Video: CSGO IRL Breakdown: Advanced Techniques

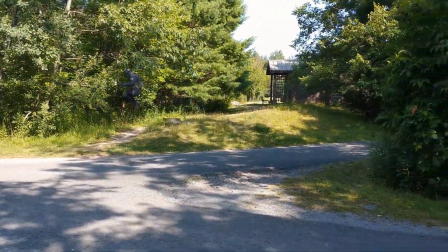Hello everybody, today I will be showing you how I did some of the more advanced techniques and some of the cutscenes for my CSGO IRL video.
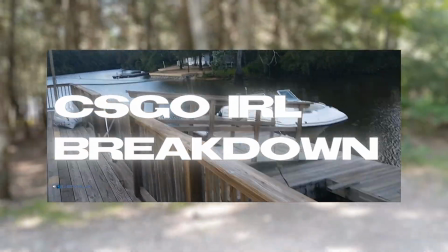If you'd like to know more of the basics of how I did it, watch my other breakdown by clicking on the button in the top right.
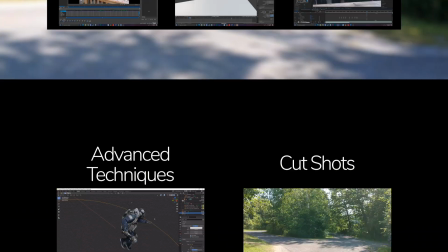The techniques I used then are still the ones I use now. The first advanced technique we'll be covering is the spotted light source.
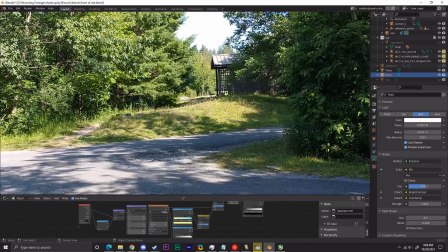Because the environment I filmed in had a lot of trees, the lighting was very spotted, so I had to replicate that in 3D.
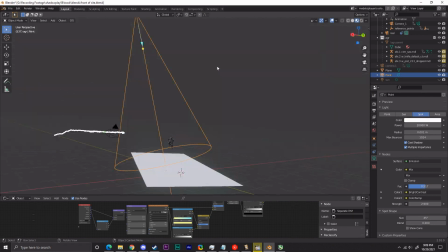The way I did this was by creating an area light and making it use the original clip as a filter of sorts.
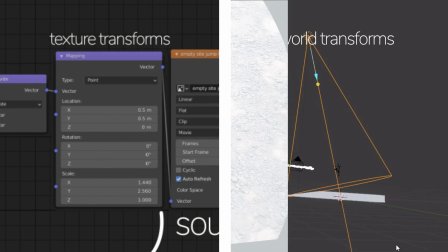I then adjusted the position, scale, and rotation to make it act more of a sun and increase the contrast and lower the saturation to create the spotted look.
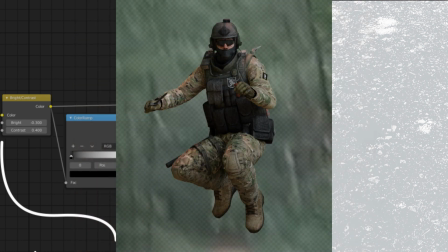It worked well on some of the clips and not so well on others, but I felt forced to use the correct clip for each so that the lighting would match better.
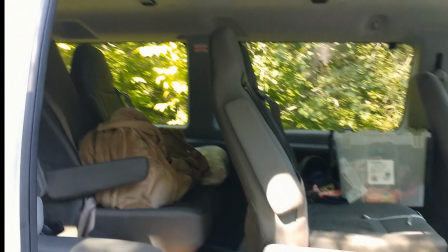Another technique I used was faking lighting using multiple player renders.
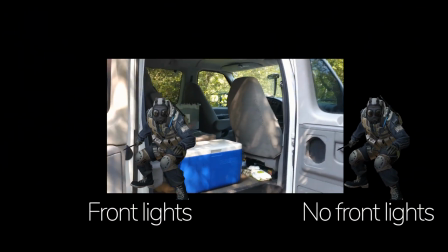In this clip, I render out the CT with and without front lights to simulate natural light coming in from the car door.
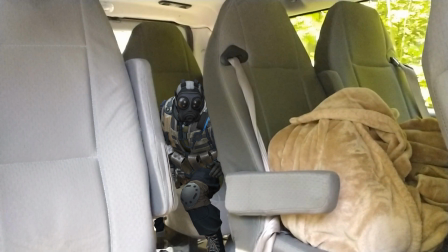I then offset the rotoscope chairs inwards towards the CT and used them as masks for the darker render of the CT.
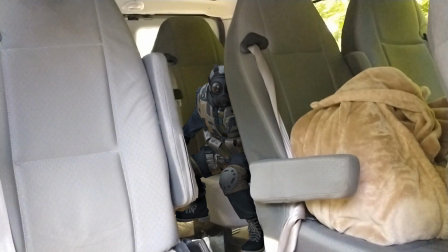I then added a simple linear wipe on the legs to add the darkened version there, as the light would have been blocked by the chair in the front and the dog, which is actually my dog.
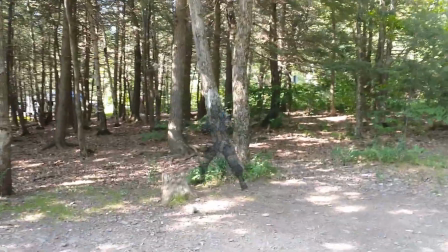I also put a lot of consideration into how I can make the CT digitally look like they're a part of the environment.
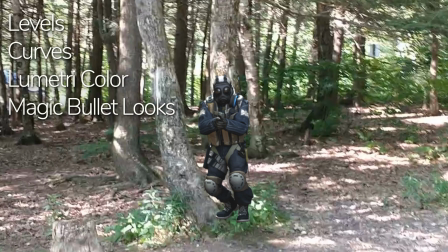I added levels, curves, and magic bullet looks to try to achieve that low quality sort of overexposed look that my phone had while recording. I also used S-Mosaic at a very high pixel frequency to give it a slightly pixelated look.
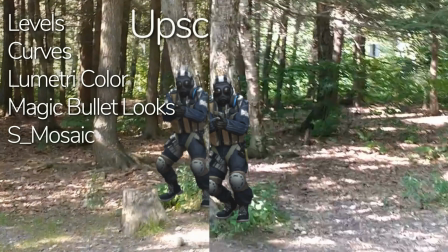However, the upscaling process would smooth it out and make the CT look more integrated into the environment without those super clean edges.
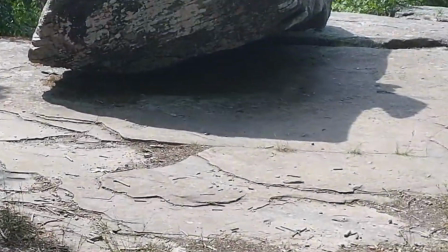I lastly noticed that the grain in the original video had an interesting quality.
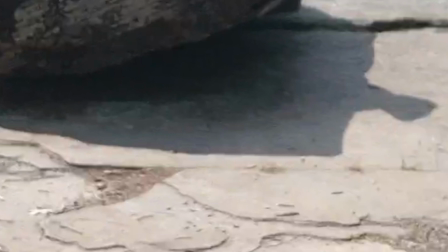It wasn't exactly monochrome, but it would flicker between a brighter and darker hue of the color it should normally be.
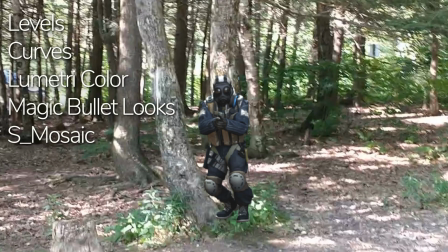Since I didn't know and didn't really bother to learn how to replicate that, I applied 3 different renoisers. One of these was monochrome and applied much more to the shadows and less to the highlights, while another was colored noise that was a little stronger and applied more to the midtones and highlights.
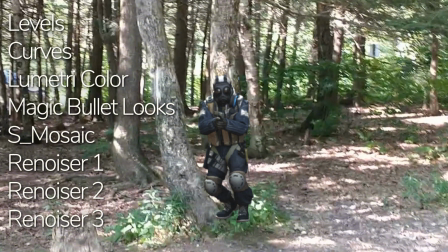The last one applied to the video as a whole as opposed to the first 2 which only applied to the CT and was colored.
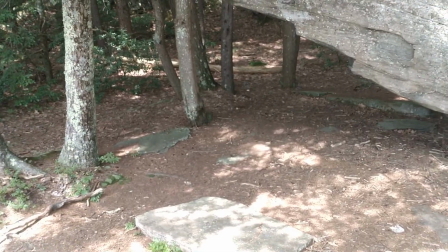I have 4 cut shots that I originally really wanted to use.
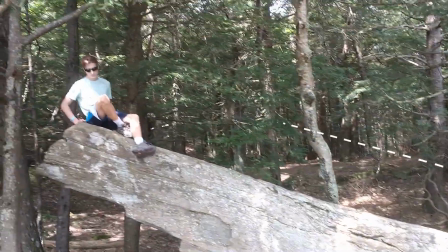I really loved the idea of the scene where I would have the CT running up this massive rock behind my brother and then 360 no-scoping the camera and missing.
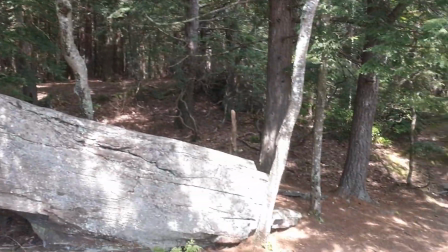This would have been very funny, but none of the maps I was using to record HDR on had a similar type of long ramp.
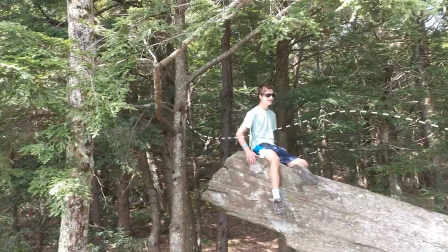In the future, I would probably create my own map in Hammer and set the default player model to the one I used here for consistency.
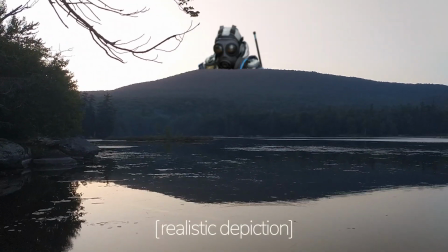The introduction shot was one I actually meant to use where the CT would be massive and behind the mountains, every step thundering the ground.
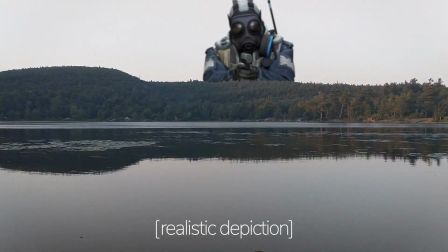But as I continued with the other shots, I realized I want to keep them more like a friend than a stranger or a meme, and that meant keeping them close and having them do funny actions.
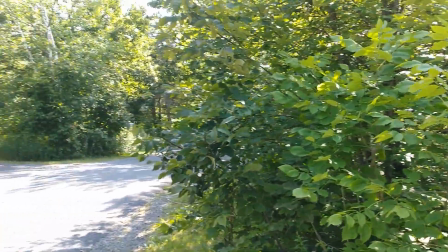This idea didn't really fit in the theme in my opinion. My original idea with this shot was to have it be cut throughout the video, like I did with the long jump one.
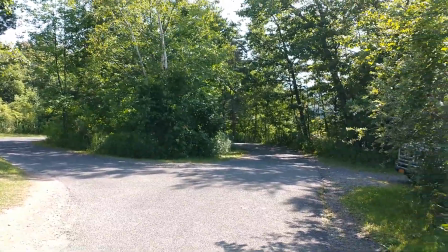I had the CT slowly accelerate to the point where he would have a huge distortion area behind him, and maybe even whip up some sort of tornado.
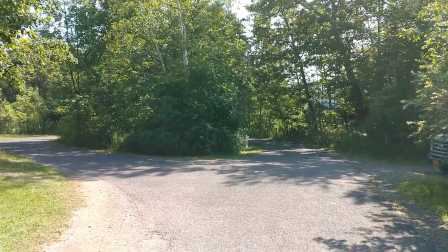It had a lot of potential.
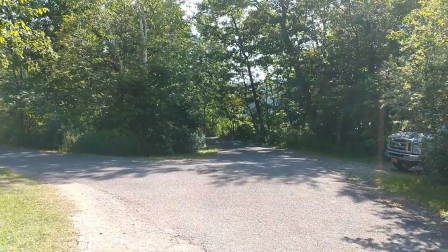Unfortunately, this shot had a very hard time being tracked, and I couldn't find any locations in game on the maps that was used that matched this sort of teardrop shape closely enough.
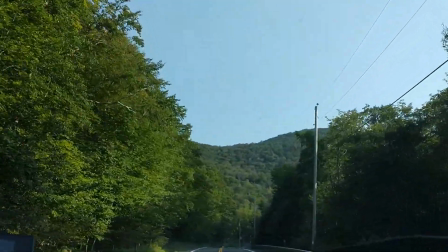I meant to use this last shot as the ending scene, right after the CT was chilling in the car to signify we were leaving and the camping trip was over.
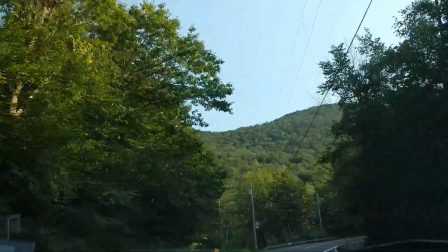Unfortunately, this camera was super shaky as I was holding it against the dashboard and the stabilization didn't fix it enough.
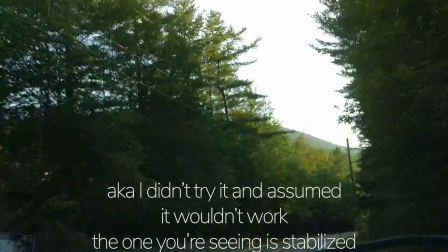Overall, I had a lot of fun making this video, even if it did take a little while, and I hope you enjoyed listening to my perspective on it.
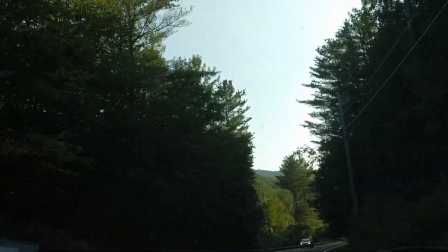As always, have a great day.